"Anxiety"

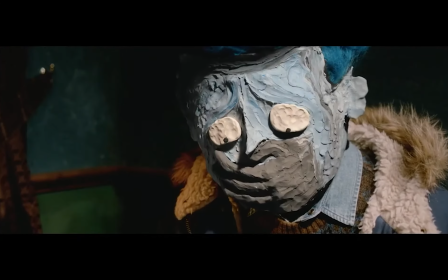For example, the domination and sadness of the main character's parents
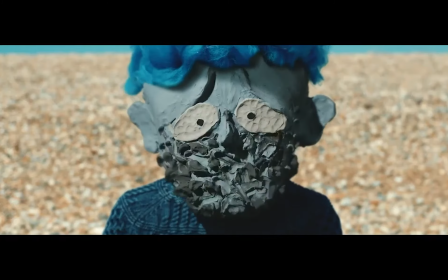caused his color to gradually lose its purity, like mixing gray with pure color.
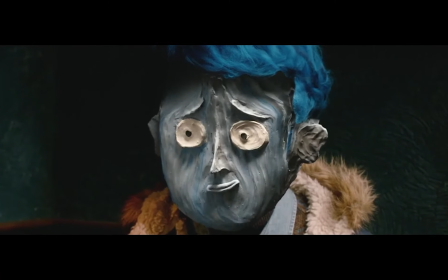By the right choice of using clay texture in facial features,
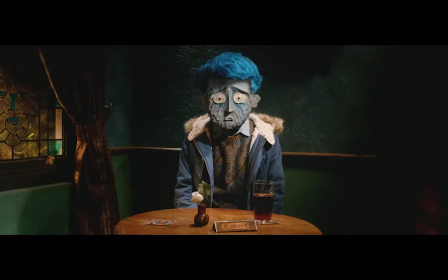different symptoms of anxiety like extreme fear of talking with strangers were shown in his face.
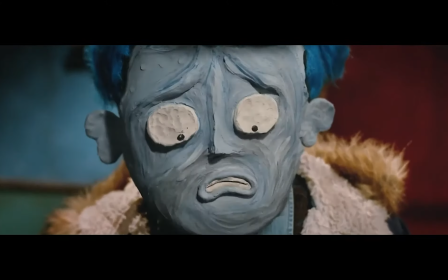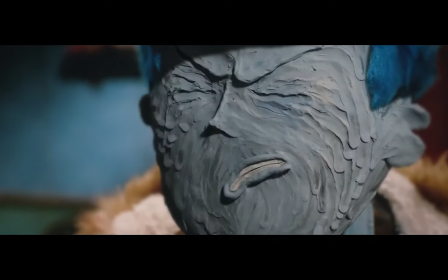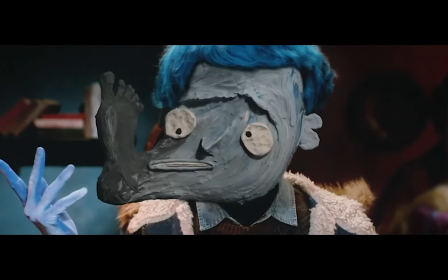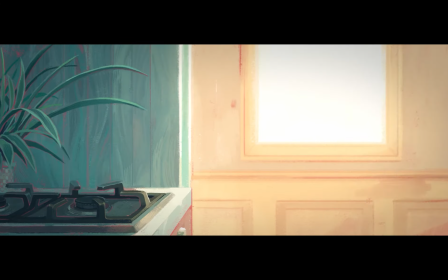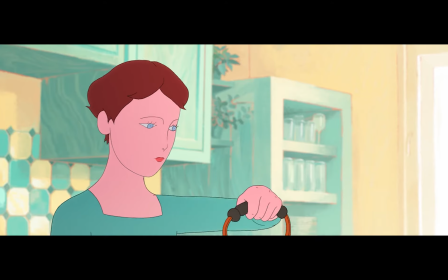This animation is about OCD and social anxiety.
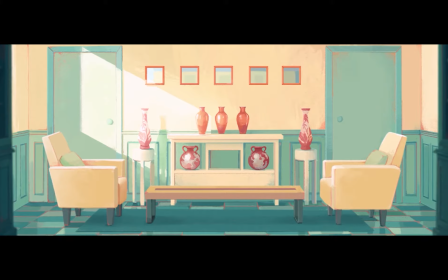I chose this animation to go deeper in because the story is so strong,
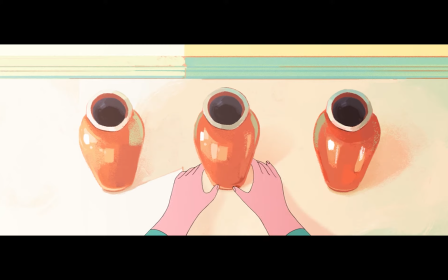but at the same time to the point, and I can resonate with the main character a lot. At the beginning of the animation, everything in her house is symmetric and clean.
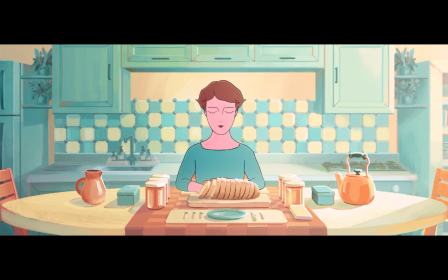The layout of the background, as you see, is completely balanced.
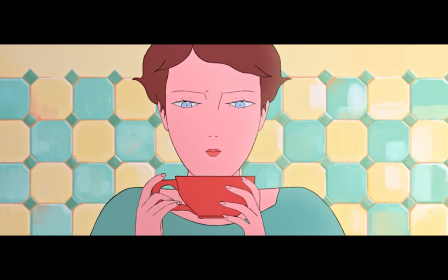Ah, c'est pas vrai!
The clever use of symmetrical composition for relaxing moments
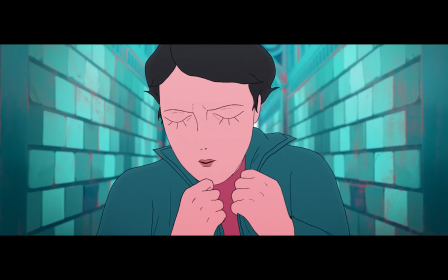and Dutch angle for tense moments has made the audience understand the feeling of the main character in the best possible way.
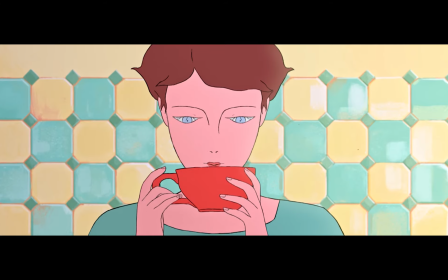At first, all the scenes are arranged like a theater stage,
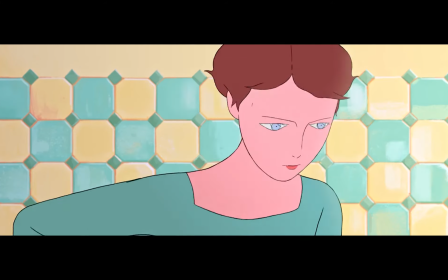straight camera angles and parallel lines,
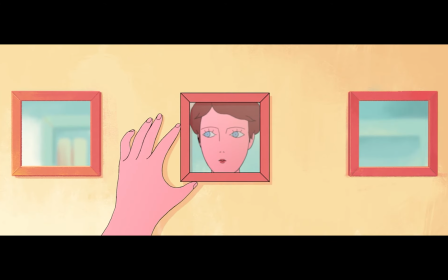but as the character moves out of her room,
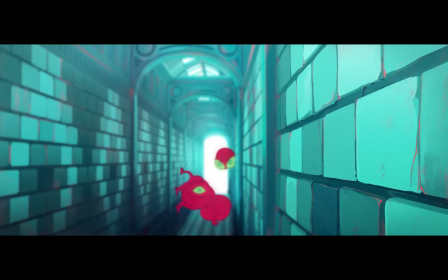the camera angle become more exaggerated and the Dutch angle are created to attract attention.
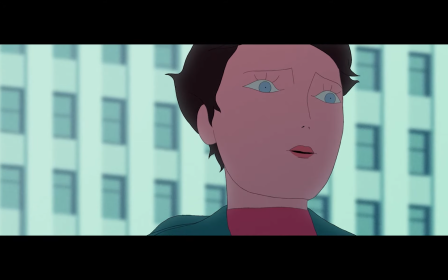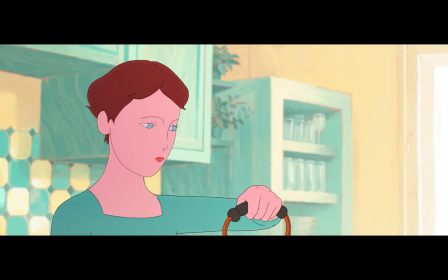The colors used in this animation in harmony with the relative calmness of the character are
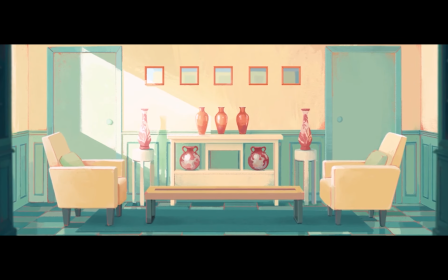initially more of a cool theme between blue and green.
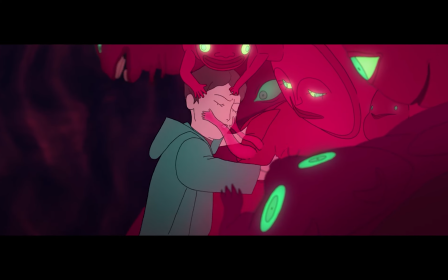But as the story progressed and the character's inner excitement increased,
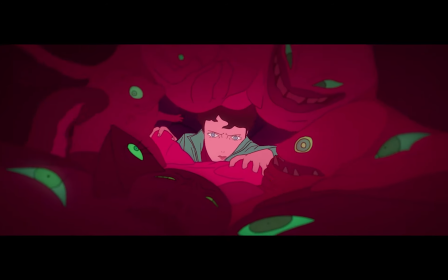the color theme becomes reddish. So these things that I told,
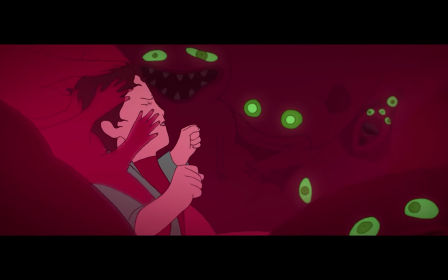it was so interesting for me about anxiety, to showing anxiety, and hope you enjoy as well.
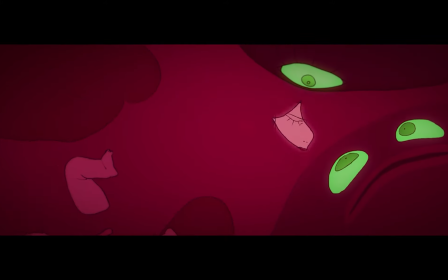Thank you for watching. Bye.